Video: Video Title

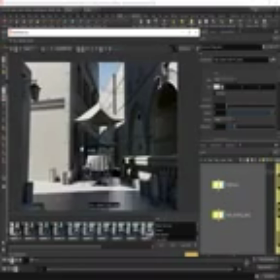2226s
But just remember as well, going back to what I was saying earlier with directing the viewer, you don't want to distract the viewer. So all these lights should be nice subtle kickers. They should be sort of, you know, just to pick out the shapes a little bit better, but they shouldn't be taking away the attention.
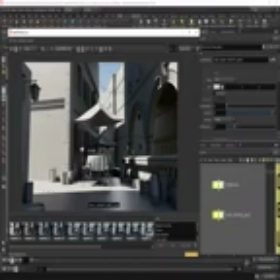2246s
So the main attention is on this canopy with the table. So now that I've done that, I think that's looking kind of cool.
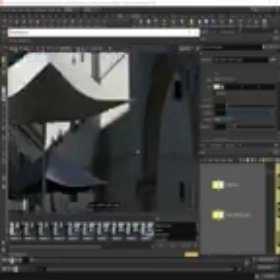2253s
I'm not a massive lover of this highlight going down here. It looks a little bit unnatural.
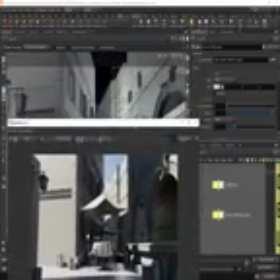2260s
So maybe we could just push this light back a little bit, possibly.
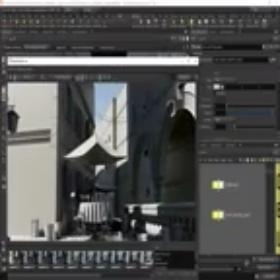2266s
And just to the side, see what that looks like. Sort of losing nice reflection there.
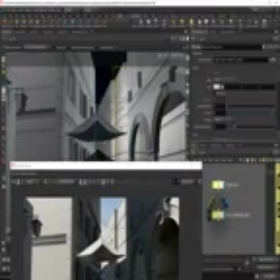2277s
And this is more or less what I'm doing, is just sort of a wiggling game really, just to get it into place, make it look nice.
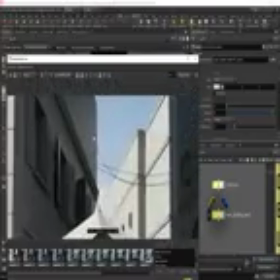2286s
I'm kind of liking the way this is reflecting up here. That's adding a lot of shape, and it feels quite natural, you know, it feels really cool.
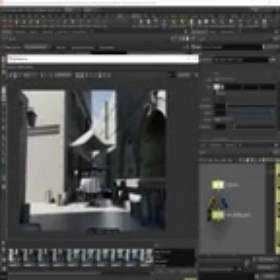2295s
We can also maybe even add a little bit of blue into these lights. So we could, I don't know, sort of add 6,500. Let's just see what that does.
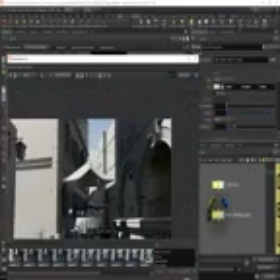2309s
It's actually made it warmer. That actually looks kind of cool.
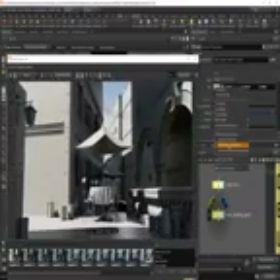2313s
Looks quite nice with the warmth. But I think you'd probably want to go with like a sky blue color.
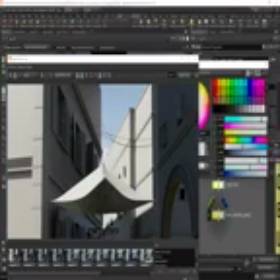2319s
I don't know. I think that's way too much. Let's remove some blue. We just want a subtle amount really.
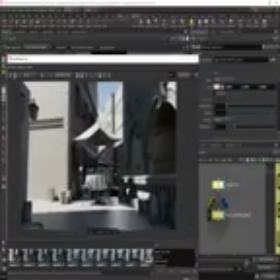2327s
Nothing too obvious, you know. Everything's nice and subtle.
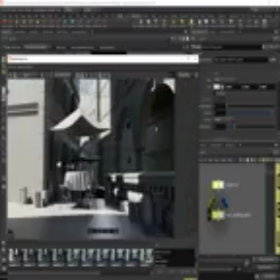2335s
Yeah, I think that's looking cool. We can always adjust this later.
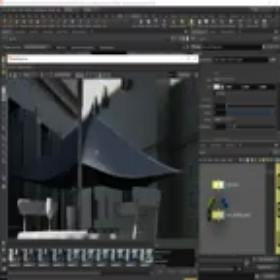2339s
This is looking very strong on this canopy here.
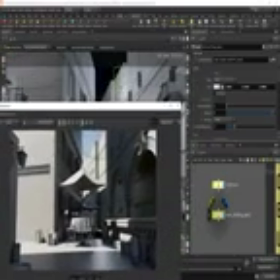2344s
I'm a little bit concerned about how much light is hitting that. That seems to be taking a lot of attention. So let's look through that light again and see where we are.
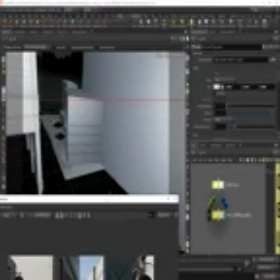2357s
Okay, so we're at a pretty steep angle there.
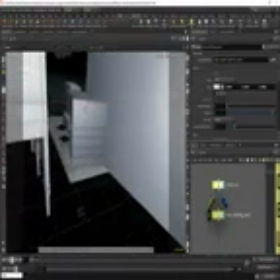2365s
Take a snapshot. I'm just going to move this around because I don't really want this picking out that highlighted edge.
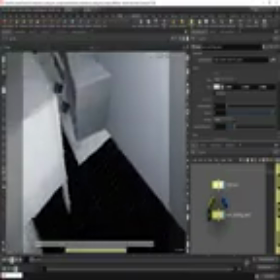2373s
That's not what I'm after.
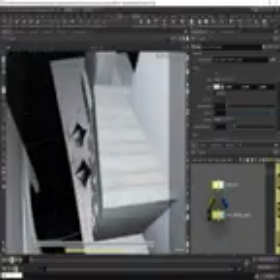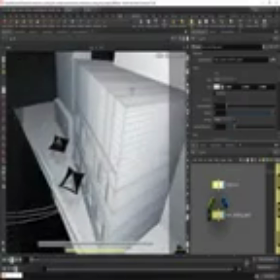2383s
I think I'll actually just bring this light, I think, somewhere around here again, and we'll see what that's looking like.
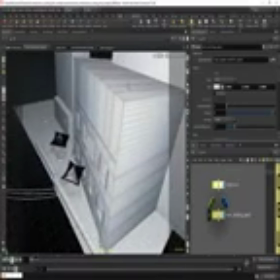2392s
I know I did this earlier, but I just really don't want this contributing to the building to the left of this light here. Let's turn that down.
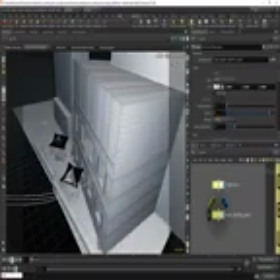2403s
somewhere like that.
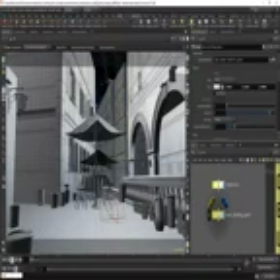2409s
Maybe we can have this sort of light here. Yeah, maybe there. And there.
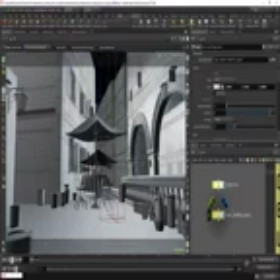I don't think the viewport is helping either. That's not really giving a good representation of what's happening.
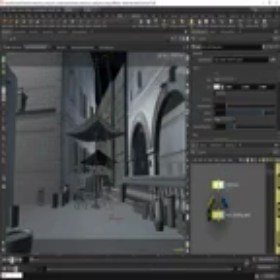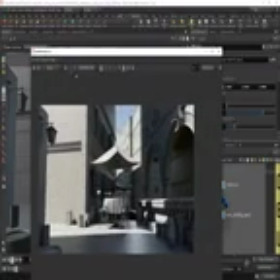2443s
Let's try that. Let's see what it looks like. If not, we can always revert to what we had.
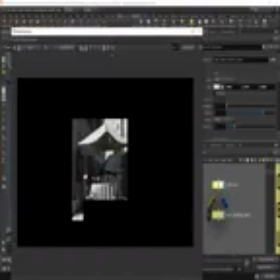2453s
And lighting is a really creative process. You know, it's fun and it's nice to sort of experiment, move lights around.
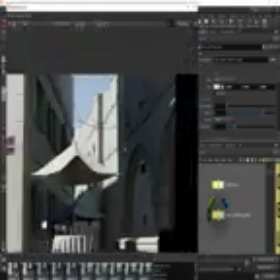2461s
Hey, that's looking really nice. So we've lost that highlight on the edge, which is good because I didn't like that.
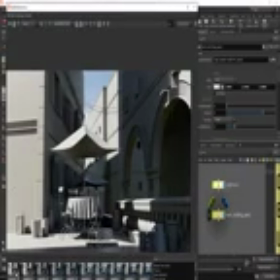2469s
There you go. That's looking kind of cool.
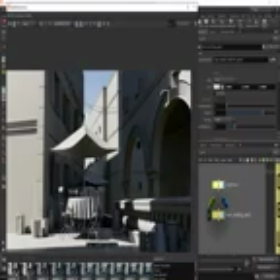2471s
So we're still getting that highlight on the side of the building. Getting some nice light being kicked onto the side here. Nice highlight sort of here, coming through here on the floor.
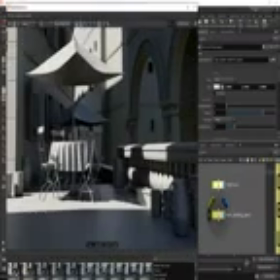2487s
You can see it. So you can see it here.
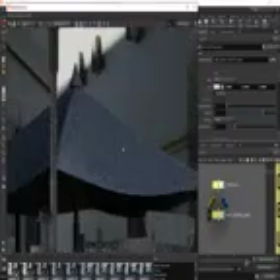2491s
That's going to add some nice reflection to the floor tiles. We're getting nice reflection on this canopy here.
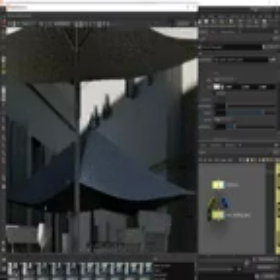2498s
So that's going to really bring out those wrinkles and creases, which was actually one of my aims.
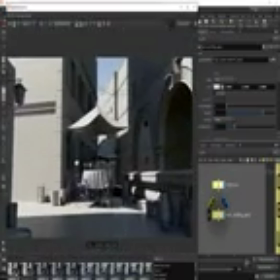Yeah, I think that's looking pretty cool.
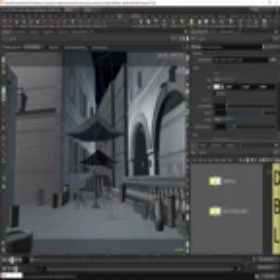2517s
I think I'll do a save now. So let's add another spec light in.
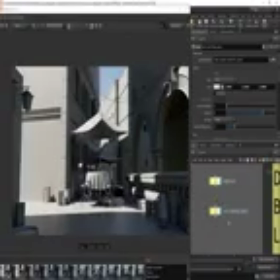2523s
So I'm going to copy and paste this. And also one thing that we didn't do was we only want specular contribution from this light.
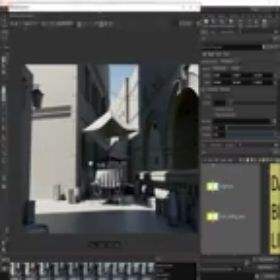2535s
So we'll take a snapshot of what we just done, restart the render.
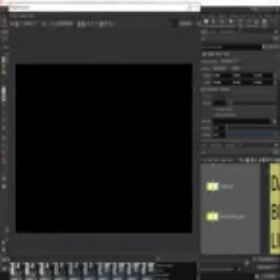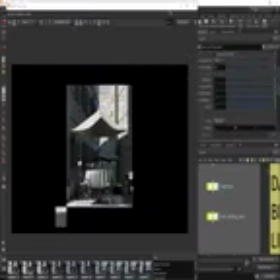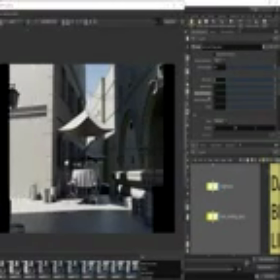2551s
And what we're going to do now is turn off the diffuse scale, single scattering, multiple scattering, and also GI. Like that. Restart the render.
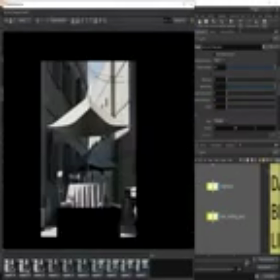2566s
So this light is just contributing specular to the shot. So there's actually not a massive difference there.
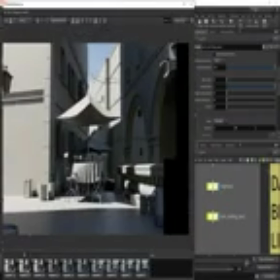2574s
It wasn't doing a massive amount in diffuse, which is cool. So let's pause that. That's looking quite good. What we want to do now is pick out a little bit more shape and sort of highlight this building here. So we're getting a little bit of flooding of light hitting the building.
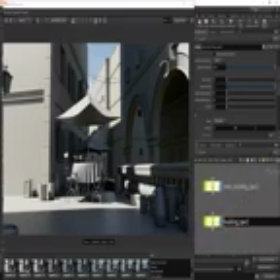2596s
So this is the building 2 spec light. That's the main building spec. Let's drag this into the viewport.
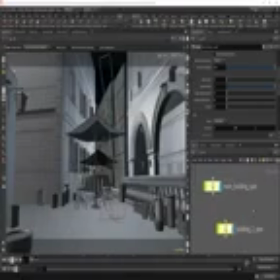2608s
I'll move this render view off screen for now. Drag it in. There you go.
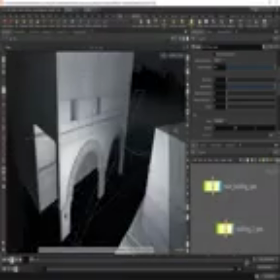2613s
And we're just going to rotate this light. And we're going to hit the building at this kind of angle.
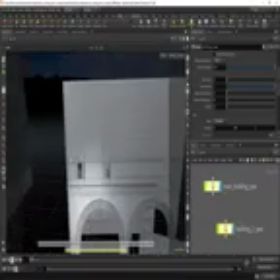2619s
I think somewhere around that. Like I said, not straight on. We don't want flat lighting.
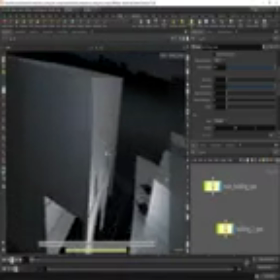2624s
We always want to create shape.
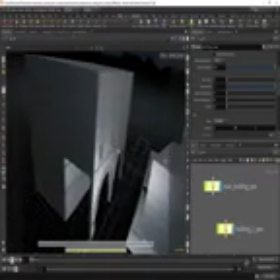2628s
I think we're moving back to around there.
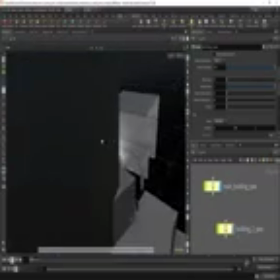2634s
Let's come out of the light. So when I want to move out of the light, I unlock the light.
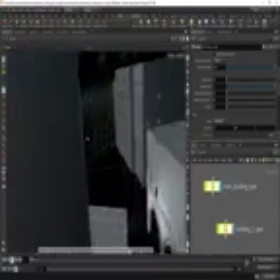2642s
Let's just rotate that so it's at a normal angle. Render cam.
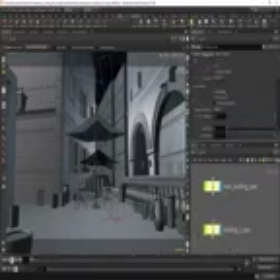2647s
We're going to need to boost the exposure of this light maybe by 1 stop,
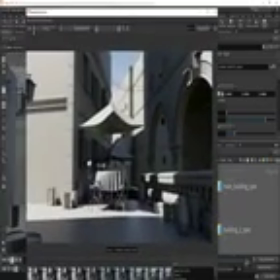2654s
as we've moved the light a little bit further away. Take a snapshot so we can compare before and after.
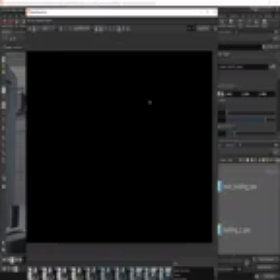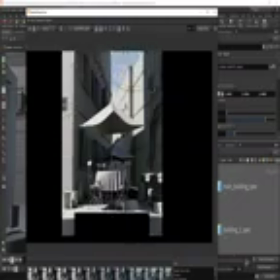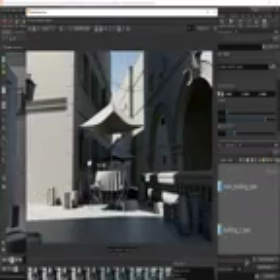2674s
Before, after. So there you go.
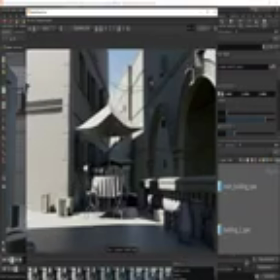2677s
So we're adding a nice kicker light there just to help out that reflection.
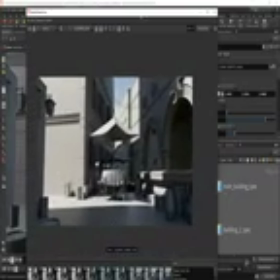2686s
And it's all about creating shape. So let's see where we've come from since we started lighting this.
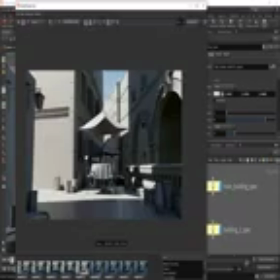2692s
So we started with that. We rotate the light around to this angle, and now we've got this.
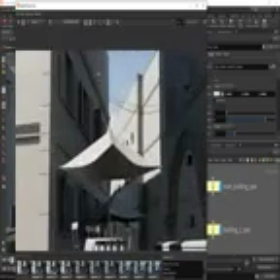2703s
So we could even maybe even boost these lights up just a touch more,
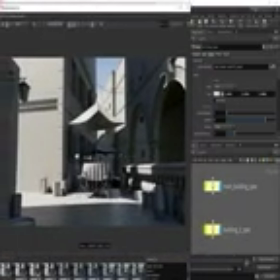2707s
but it's a little bit difficult to tell without textures on the assets. But let's just try boosting these up to. So again, take a snapshot.